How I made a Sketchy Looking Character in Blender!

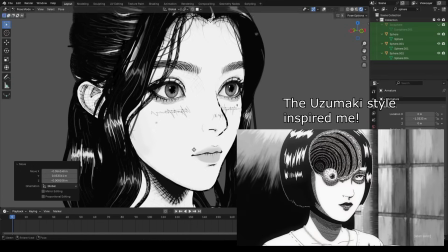Hey guys, recently I spent some time making a sketchy looking character in 3D. There were a lot of interesting things I learned along the way, and I'm excited to share it all with you throughout this video.
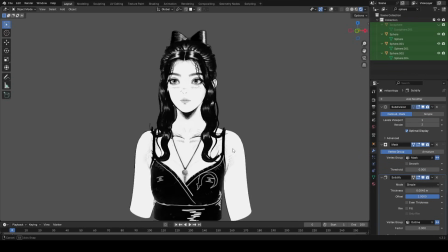Before we get into the process of actually making the character though,
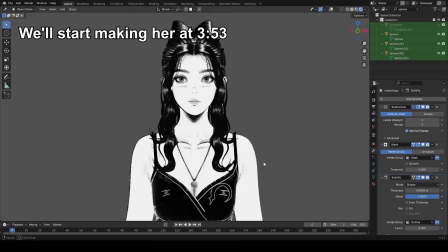I want to brief you on how we'll approach the three main parts of the character: the face, the hair, and the accessories or clothing. So first, let's talk about the face.
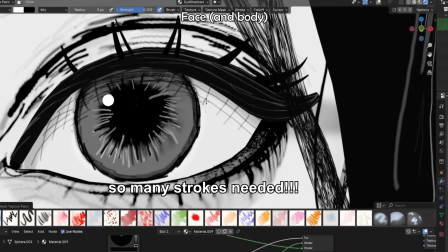One thing that can be challenging about this style is the fact that we do our shading mostly through crosshatching, rather than just easily drawing or painting like this.
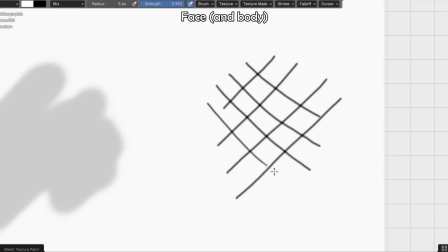Having to constantly crosshatch like this makes it hard to plan out where our dark areas and landmarks on our face are going to be.
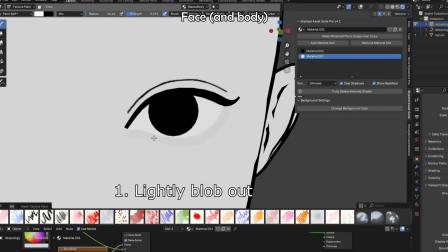So my solution, which you'll see throughout this video, will generally be me lightly blobbing out whatever area we want to darken first,
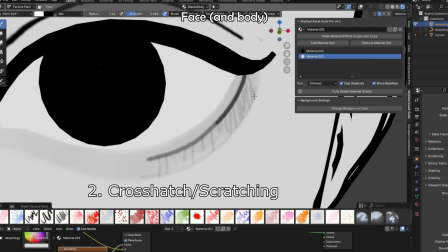and then going over it using crosshatching, and at that point, you can refine it to be more or less detailed.
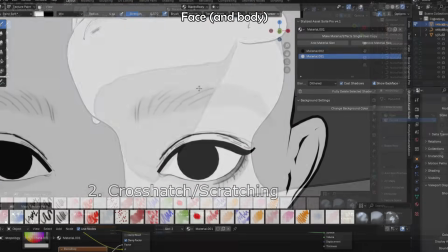Also, some important things to note is we'll draw in a shadow under the jaw and in the back of the ear as well.
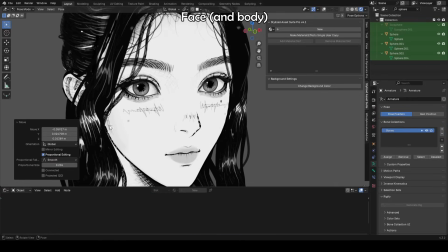That's pretty important in this style. Additionally, for the eyes, we'll use a separate object later to draw in the shadows on the eyes so we can still move the eyes without the shadow moving.
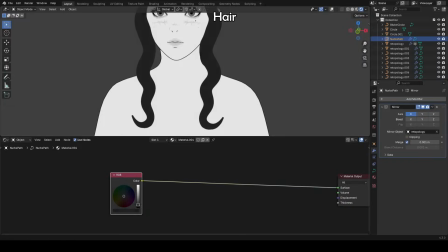Now, let me brief you on how we'll do the hair. For hair, we'll start off with a black base color and basically draw in strong white blobs in areas we want reflections to be.
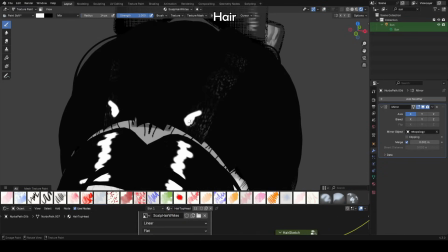Usually, these reflective areas will be the areas that pop out in the hair or are curving.
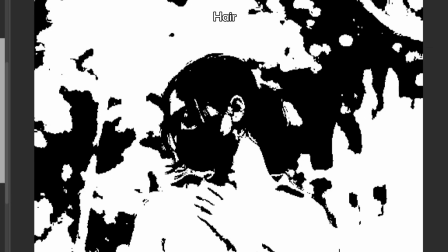You can also use a tool like binarization to easily see what these reflective shapes look like.
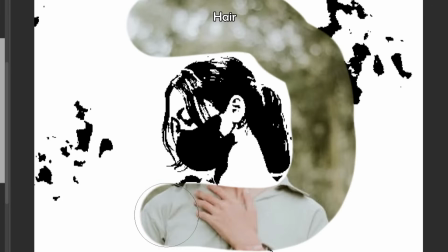And these types of shapes that I see are what I'll be drawing in first on the hair.
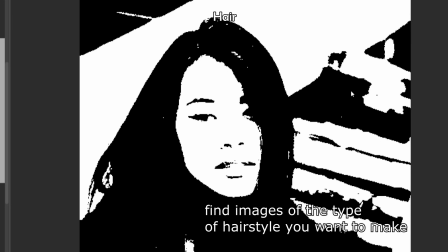One more time with this image, just binarize it, and now you can see all of these what I like to call reflective shapes that appear.
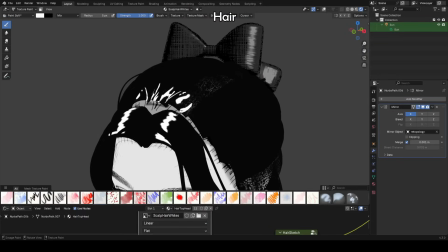So your first job with the hair is to block out these reflective shapes, and honestly, this is a pretty easy part and is quite fun.
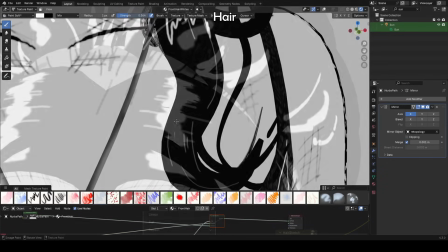After they're blocked out, you can refine it by drawing in thinner lines at a lower opacity and just really distorting it so it looks more detailed and streaky.
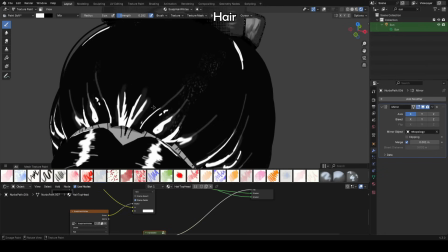You can also make it slightly brighter along its edges so it's not just bright and then dark, but rather it fades off. Lastly, let's talk about clothing and stuff like that.
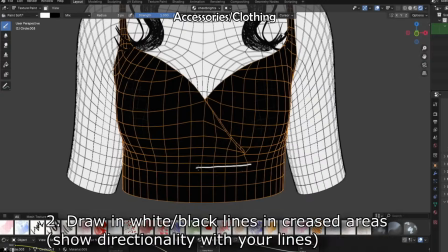Generally, I'll start with a base color like black, and you want to draw in bright scribbles in certain areas where there's sort of a plain change.
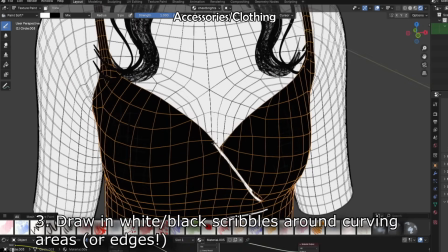And additionally, in areas that are curving a lot, it's good to outline them and add some scribbles around them.
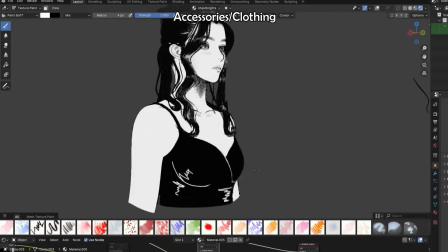Like here, around her things, you can sort of outline them in a way and have scribbles coming off of it, which just makes it look a lot cooler.
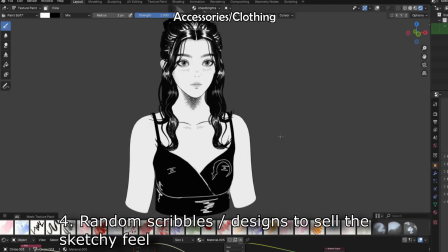Additionally, adding random sketchy looking scratches and designs is also a very good idea to get it feeling more handmade.
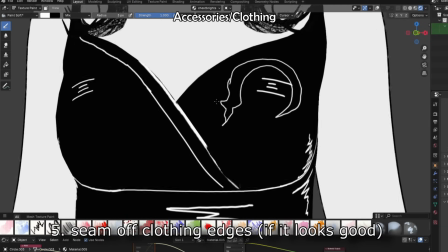Lastly, wherever you can, it's a cool idea to seam off the edges of your clothing to give it more visual appeal, like I'm doing here.
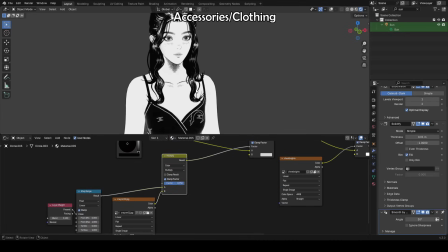I'll also show you this layer weight effect I added later, which can be a useful thing in this style as well.
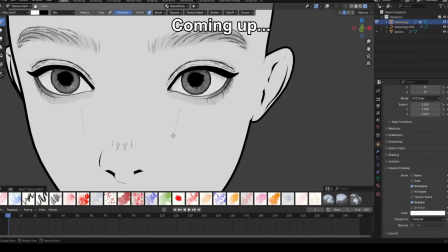Alright guys, we're now ready to start the character. Before we get started though, I just wanted to talk a little bit about my masterclass.
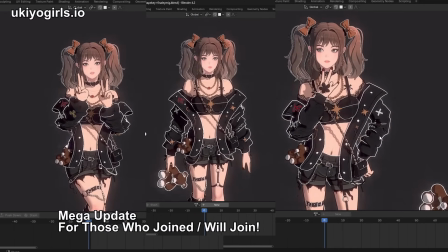Are you interested in learning to make high quality stylized art in Blender, but are maybe struggling having a clear path to learning it?
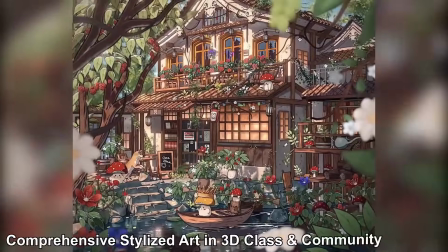If so, check out my stylized art masterclass on ukiyo.
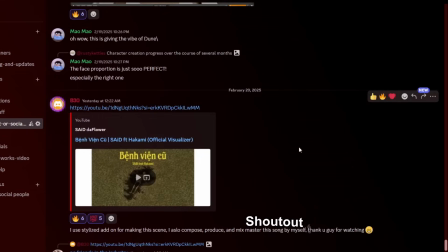This is my comprehensive stylized art in 3D class and community, where you'll not only learn how to make things like stylized environments,
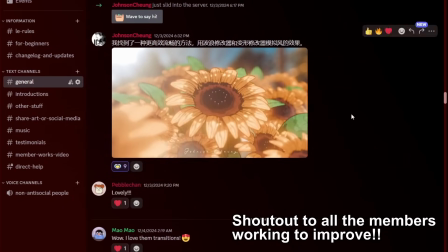scenes, characters, but also my actual process for how I pick my values, colors, designs, and use observational and design strategies while making 3D art, as this is what actually drives the quality of your work, not just like the button pressing that we're doing in this video in Blender.
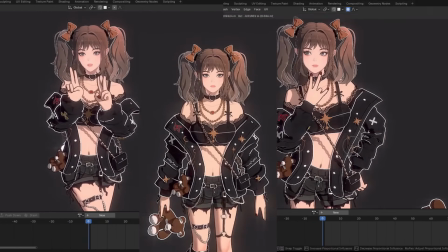I'll show you how to sculpt, model, and rig this character so it's ready for animation completely from scratch, as well as how to give it dynamic lighting and all of that great stuff.
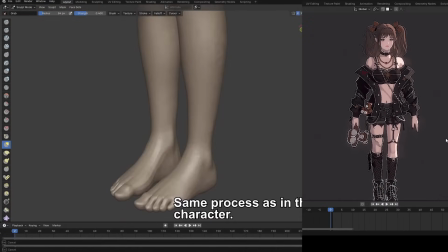Even if you're a beginner who only knows the very basics of Blender,
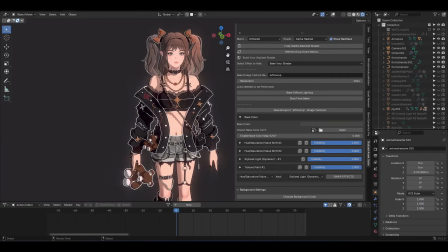this will completely transform you from a beginner to someone who has a serious understanding and skill, not just in Blender, but in concepting and design in general.
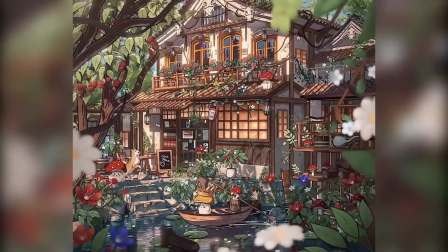But that's just one of the many things that you'll receive upon joining.
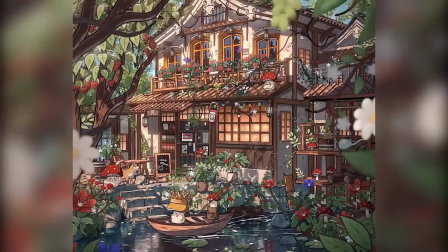You'll also receive access to my full series going over how I made this stylized environment from scratch, including how I made this stylized dog model, and all of the other things you see in the scene.
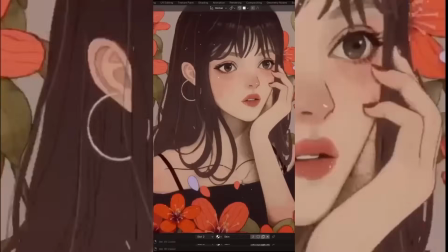You'll also get access to my ukiyo character model and portrait series, where I show you step by step how to make this character,
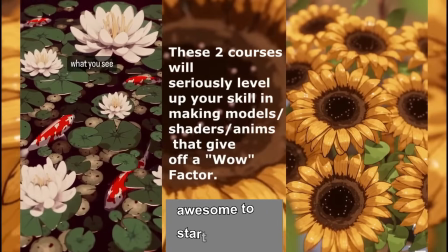as well as two full courses going in depth on how I made these koi pond and sunflower scenes. And by the way, you get lifetime access to all of this stuff as well as updates.
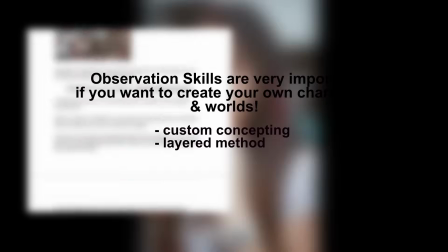Not only that, but you'll gain access to my observational series as well, where I talk about my methods called the layered method and custom concepting, which is what I actually think about while making my scenes,
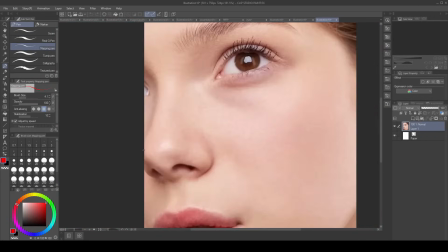because the process of choosing colors and values is infinitely more important than, you know, the button pressing we do in Blender.
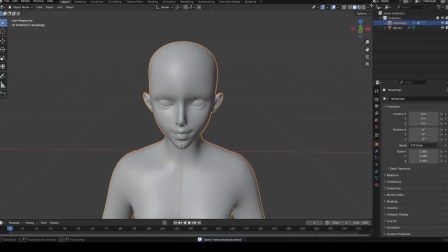Okay, back to the video. I'm going to be starting from a base that I already previously modeled in order to save time, so I recommend you do the same. Alright guys, so the first thing we need to do is make a base color and an outline for our character. So let's open up the shader editor on our character.
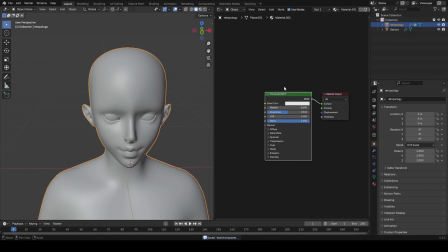I'll create a new material, get rid of the principal BSDF, and just add in an RGB node.
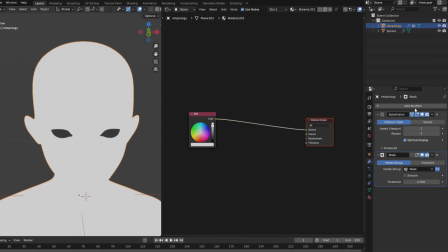And we'll use a bright gray color for now. Now we'll add a solidify outline to this. You can just add a solidify modifier and then make a new material slot.
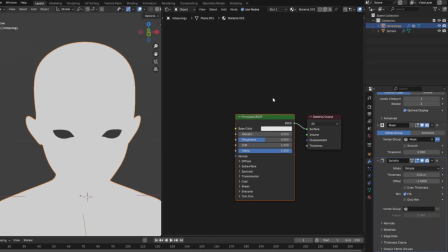Click the up arrow key at the top and let's create a new material, and this is going to be for our outline. And whatever color you set it to will be your outline color.
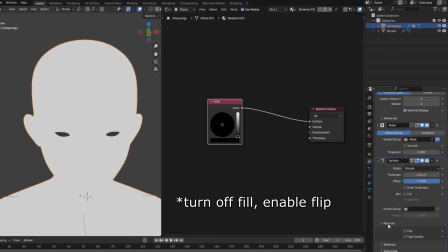And now back to the solidify modifier, we can set the offset to 1, turn on fill, disable flip, and set material offset to negative 100.
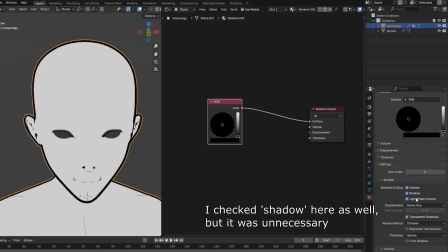You'll also have to go down to the materials tab and make sure you enable the camera option. Alright, one issue with our outline is it's going over the eyes and that kind of looks weird.
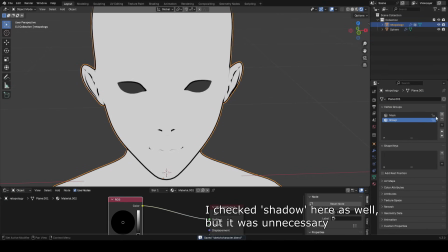Let's just select the vertices around the eyes and throw it into a new vertex group we can call outline. And now we can just set that vertex group in the solidify outline modifier to be this new group we just created, and now the eyes won't be outlined anymore.
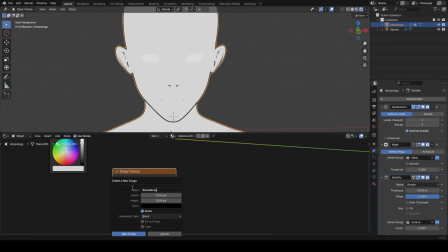Alright, back to the body material. Now let's add a new image texture. I'll use a pretty high resolution here because we're trying to get a lot of detail in the strokes that we make.
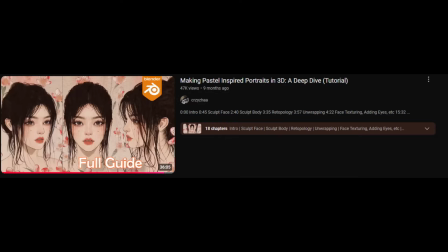I'll then add a mix node going out of the RGB. I have other videos on my channel talking about nodes and stuff, so you can check those.
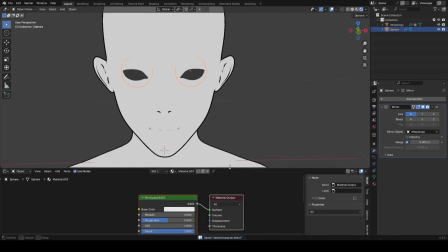Alright, so with that done, let's start our eyes now. With my eye object selected, I'll create a new material, and once again, we'll just use a white color for now.
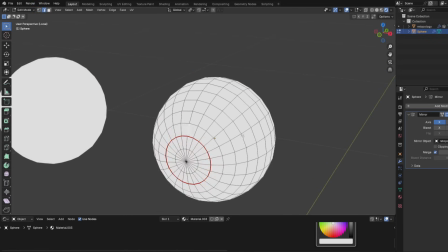We'll make an image texture for it as well, but first, we should just unwrap it like this. I'll mark a seam in the front and then continue it out to the back, and now we've unwrapped our eye.
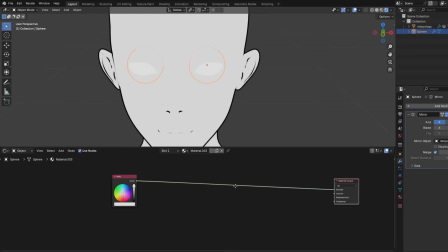We just need to make an image texture for our eye. So just like we did with the body, I'm going to add an image texture and a mix node. This time, I set alpha to 0 because I wanted to be able to draw with white and black and whatever color I wanted instead of like just black.
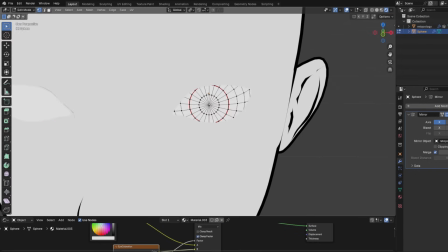And now, I just want to basically fill in the cornea with a totally black color.
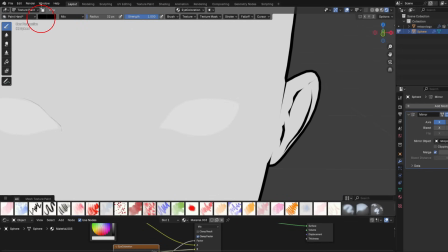Keep in mind, since we set alpha to 0, whatever we use as the primary color will be the actual color that it draws now.
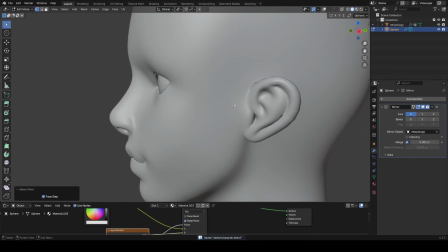Do keep in mind that since this is a 2D looking style, we want to flatten the front of the eye sphere because if we flatten it,
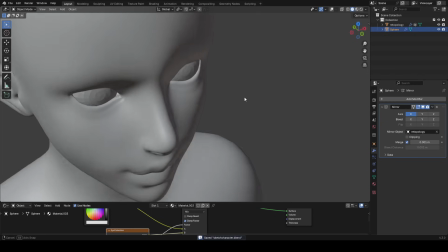it will start to look a lot more anime-like and just make it look way better in my experience. Okay, back to the body once again.
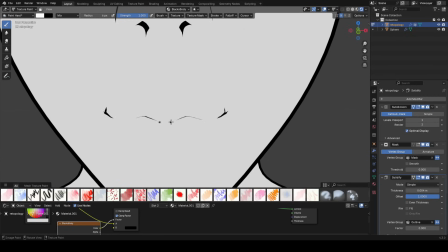Kind of switching between different things here.
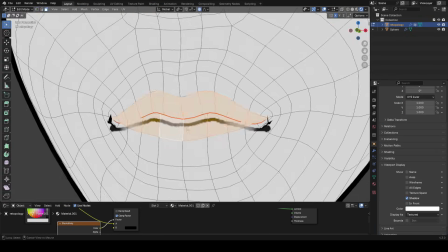I'm gonna draw in black on the lips area, although I accidentally drew it too low here, so what I had to do was select the faces around the mouth in edit mode to see where the lips actually met,
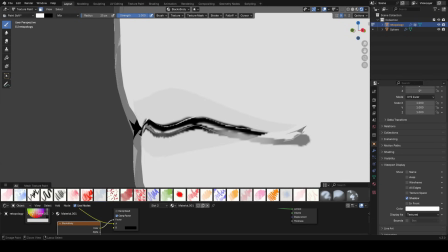and then drew in the line for this mouth once again, and got rid of the old one.
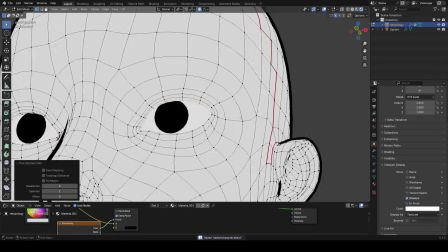Now for the eye, I just select some vertices and hit Shift D, P by selection to separate it into its own object,
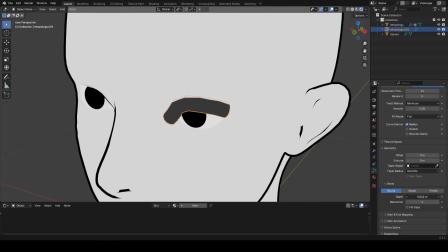removed all the modifiers, converted it to a curve, and gave it some thickness as well. And doing this allows us to easily adjust its shape and size with the points.
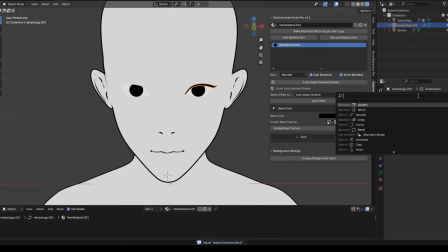I then just kind of set the lashes to a black color for now. I kind of use the stylized asset suite instinctively now, but we'll do it in the shader editor later.
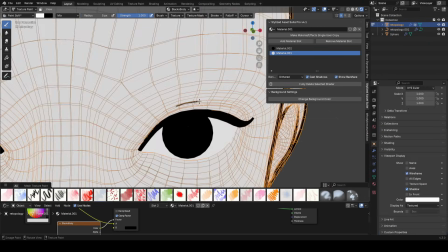And then after that, I went back to the image texture on our body so that we could start drawing in dark strokes in areas around the face, like above and below the eye.
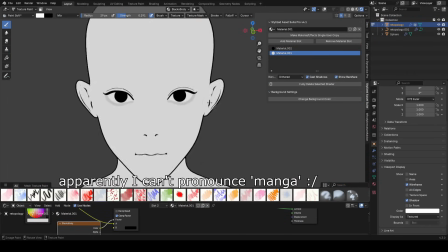Now the point with the sketchy manga style is to crosshatch the areas that you want to be dark.
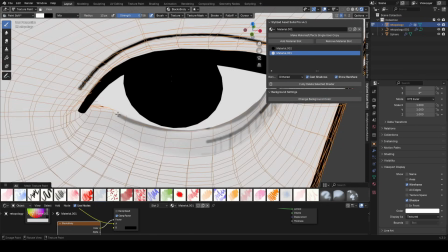Usually, what I'll do is just draw in a blob of darkness in an area, and then go over it by just scratching with my mouse pretty much to make these crosshatched lines.
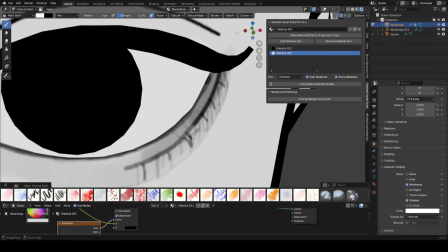So you'll see me here doing that for all parts of the face pretty much.
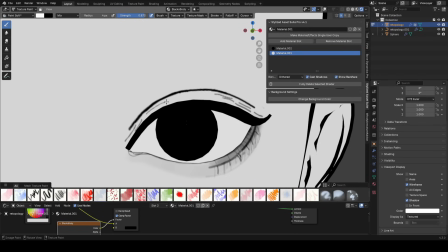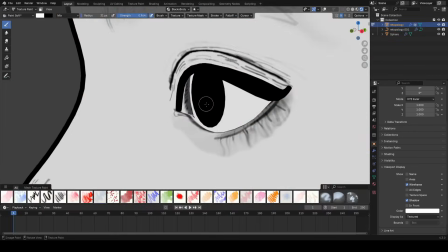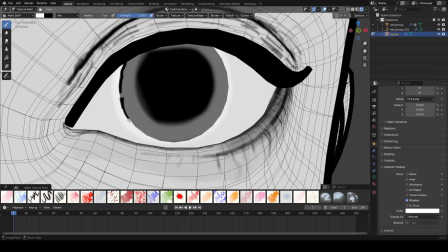Alright, back to the eyes. I'm just gonna draw in white around the cornea overall, and just draw these scratchy black marks around the eye.
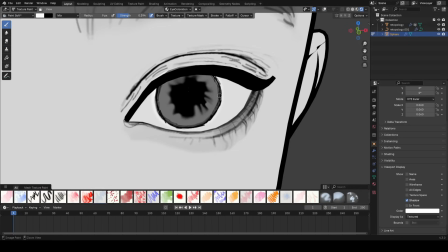I'll also use the fingertip brush to adjust the shades around if I need to. Let's also draw like a bunch of streaks just on the bottom of the eye to make it even more sketchy looking.
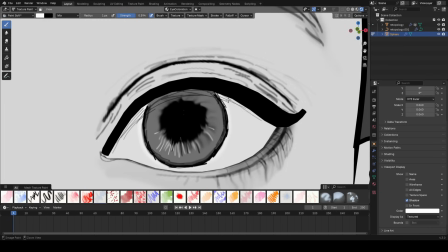At the top, you can also draw in some scratches to indicate the shadow cast onto the eye,
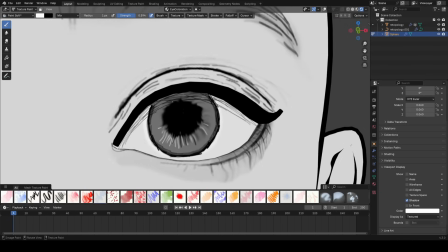but later I'll undo this so that we can create what's called an eye shadow globe, so that when we rotate the eye,
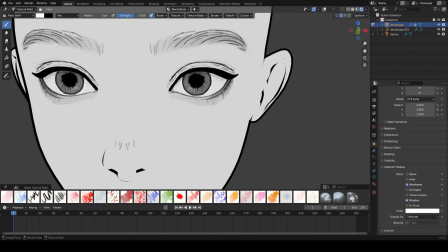the shadow doesn't rotate with it. I gave her some stylistic looking marks on her face as well to further sell the sketchy looking feel of the character that we're trying to create,
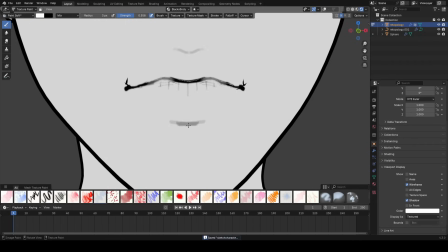and after that, the only thing left to do was to keep making some small changes to the face. Alright, so now let's talk about how we can procedurally adjust the strokes we've drawn to make them harsher.
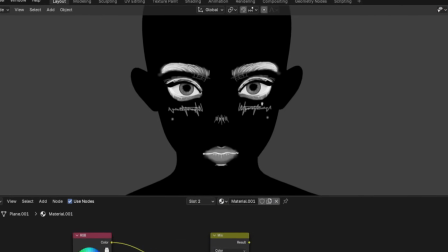We're just going to take these strokes that we already drew and basically increase their strength by a lot.
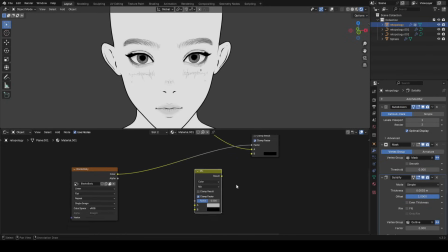This is very easy. In your shader editor, just add a mix node. You can duplicate the one that we had before and switch it to add, and literally just add the image texture to itself.